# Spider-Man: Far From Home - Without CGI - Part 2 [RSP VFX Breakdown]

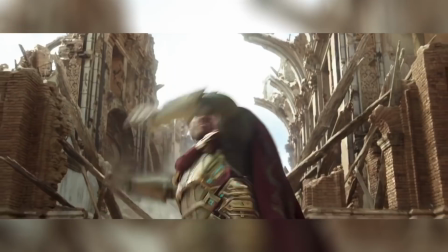[0:06]
CGI, there is no longer such a dependency on fancy camera trickery,
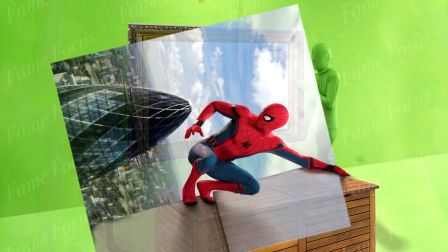[0:10]
like filming a scene on its side and rotating it in post-production in order to make an actor in blue and red spandex look like Spider-Man hanging off the side of a London building.
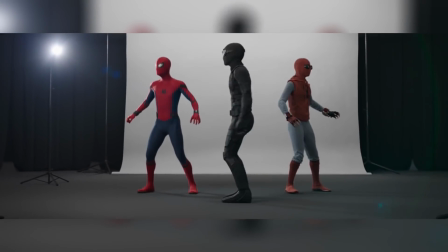[0:18]
No, nowadays we can just make a computer-generated Spidey and slap him on top of another computer-generated background.
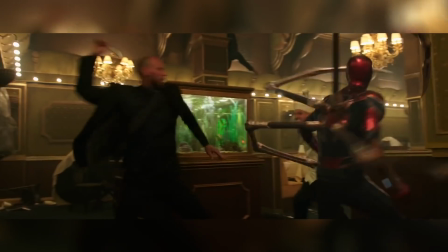[0:25]
But before you go hating on the artificialness of computer graphics, saying things like, soon all the actors will be replaced with CG ones,
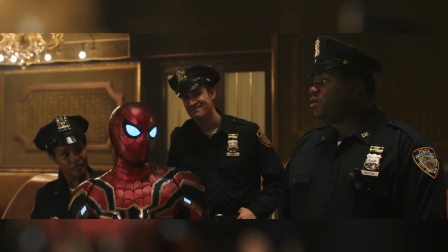[0:33]
and they probably will, there is actually a crazy amount of human creativity that goes into making these VFX.
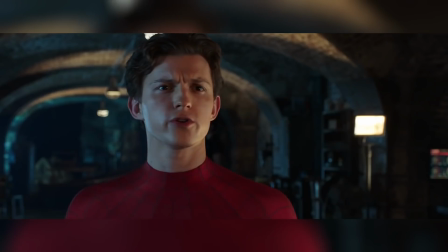[0:39]
The concept artwork, look development, animation choices, and a ton of other genius ideas that you wouldn't have even noticed until people like us point it out to you. So in this video we're going to review some of the work Rising Sun Pictures did in order to show you just how much creativity goes into CGI in this VFX breakdown of Spider-Man Far From Home, Part 2.
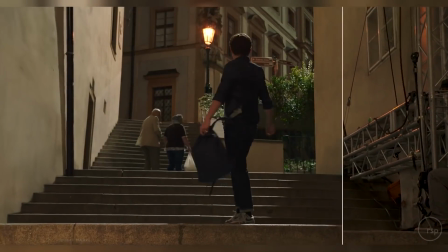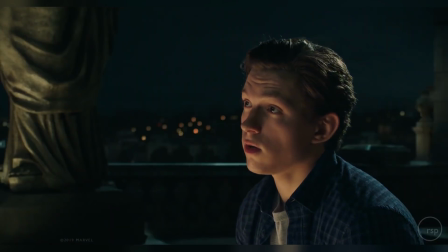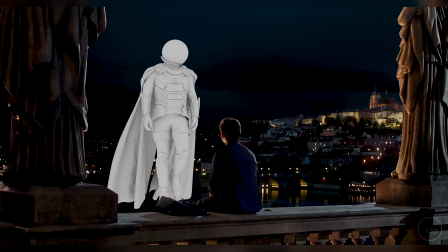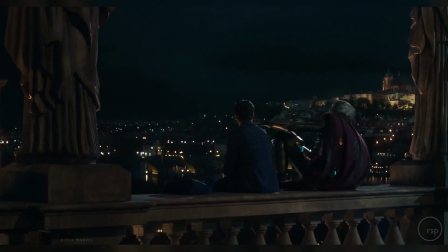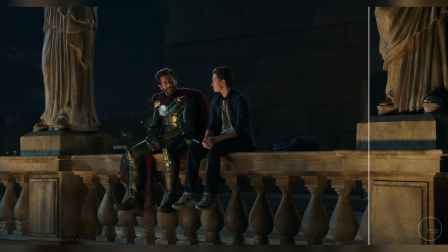[1:27]
Spider-Man Far From Home was so jam-packed full of huge and impressive monsters, stunts, and overall action that seeing a smaller 3D hologram of the monsters and their origins
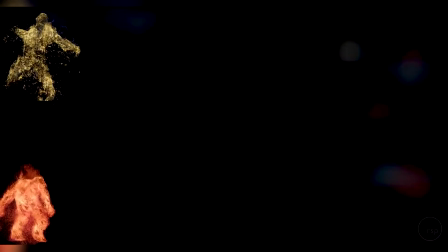[1:36]
may have slipped by almost unnoticed and therefore definitely unappreciated.
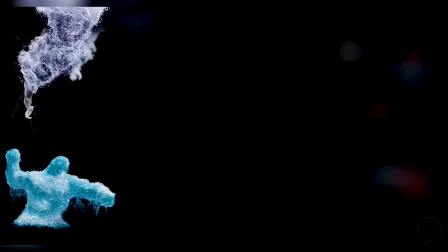[1:41]
It's just some fancy pictures of the baddies, right? Come on, skip to the action.
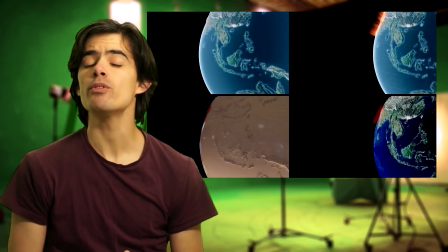[1:45]
But no, these holograms were actually quite involved in some of Rising Sun Pictures' most complex work in Spider-Man Far From Home.
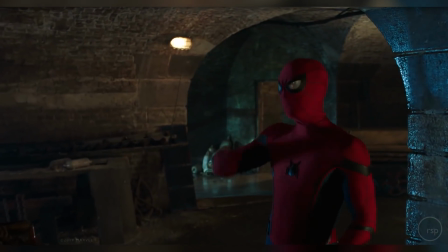[1:53]
As, aside from fixing a few things in the beginning of this scene, oh, wrinkles.
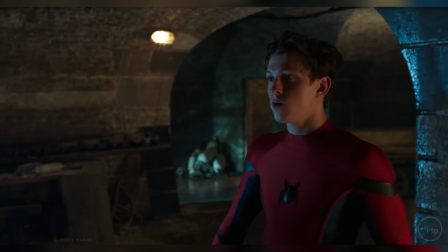[1:58]
Much better.
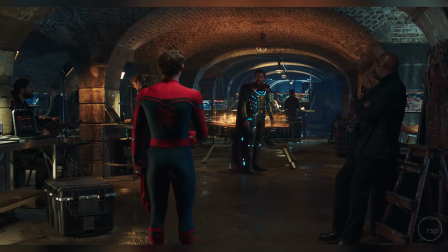[2:00]
Research into the latest scientific hypotheses of the behaviour of black holes was needed just to get an idea of what the hell they'd look like up close and in 3D.
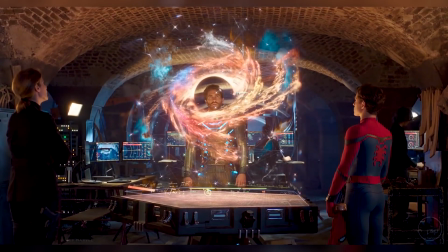[2:08]
Then they combined all of those latest theories, as well as the theories on how they distort time and light, along with the audience's expectations of what black holes look like based on other movies,
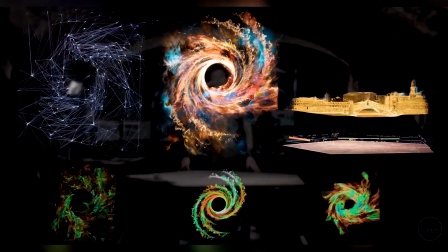[2:17]
to then put it all together in a way that was in keeping with the style of the Marvel Cinematic Universe.
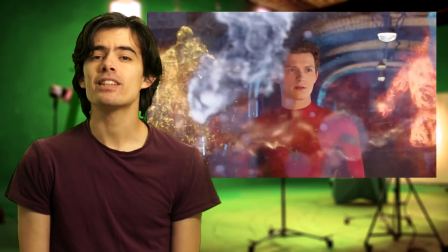[2:22]
For the earth, water, wind and fire elementals, VFX artists had to study up on statuary and totems,
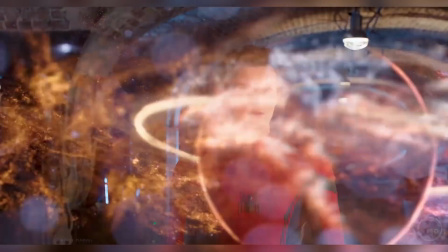[2:28]
doing extensive research on deities related to each element. The CG department used artifacts from different countries to base the elements on,
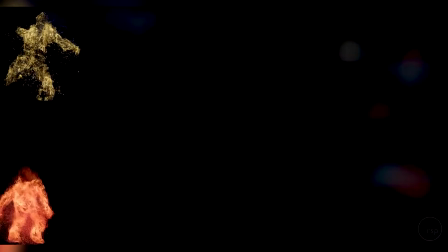[2:36]
while the 2D studio department took on the role of putting together the live action and CG elements and finalising the whole thing.
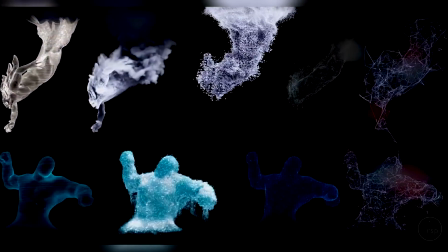[2:42]
Everything also had to be further processed in order to give it the style of holographic look that we see in the movie.
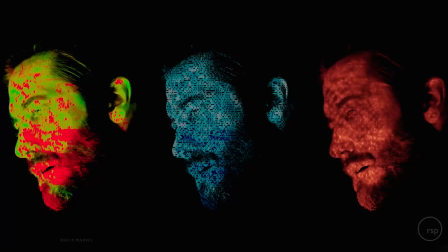[2:48]
In order to light the actors on set with the light that would be coming off the holograms before they had even made the holograms,
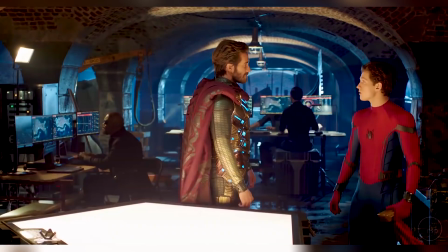[2:55]
they used a table with a lighting panel on the surface.
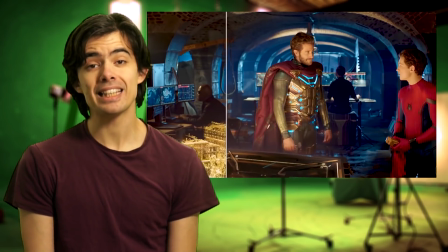[2:58]
Unfortunately, RSP were tasked with having to dim it, add layers so that it would follow any changes in light of the holograms,
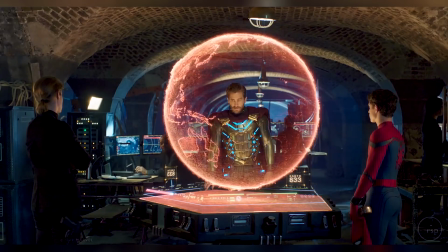[3:05]
and in some instances completely remove it. And as if that wasn't enough, the holograms also had to follow a similar style to the other holographic elements throughout the Marvel movies,
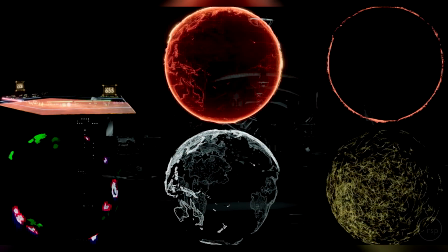[3:14]
while at the same time adding something new and exciting to keep it fresh.
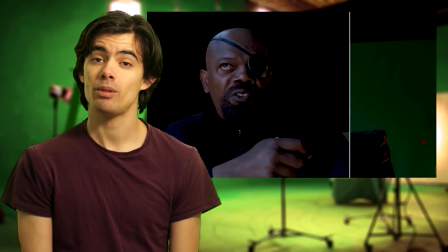[3:18]
And finally, RSP also worked on the scene where Nick Fury tranks Peter Parker's best friend, Ned.
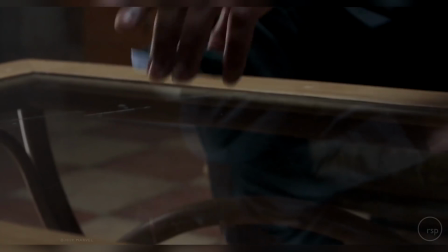[3:24]
They added the tranquilizer dart and also some more holograms that shine out of the tiny device Fury pops on the table.
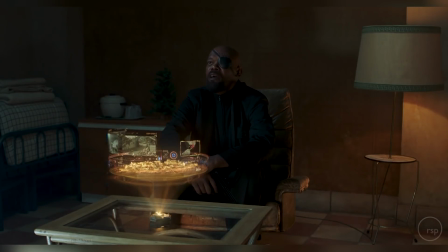[3:30]
And the holograms for this scene were also full of an extensive amount of work involving split screens and cleanup.
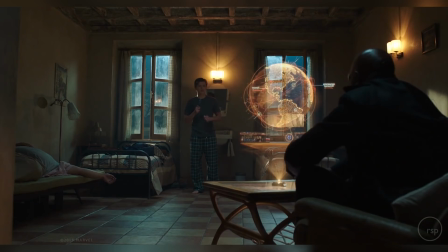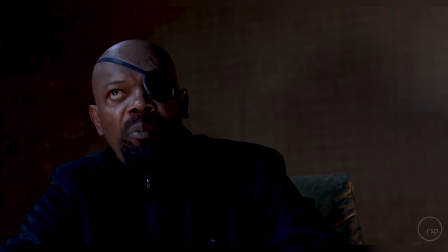Please give us a like if you enjoyed this video, and be sure to check out some of our other videos. Also, don't forget that the links to the music in this video are in the video description, and as always, you can catch us in the next one.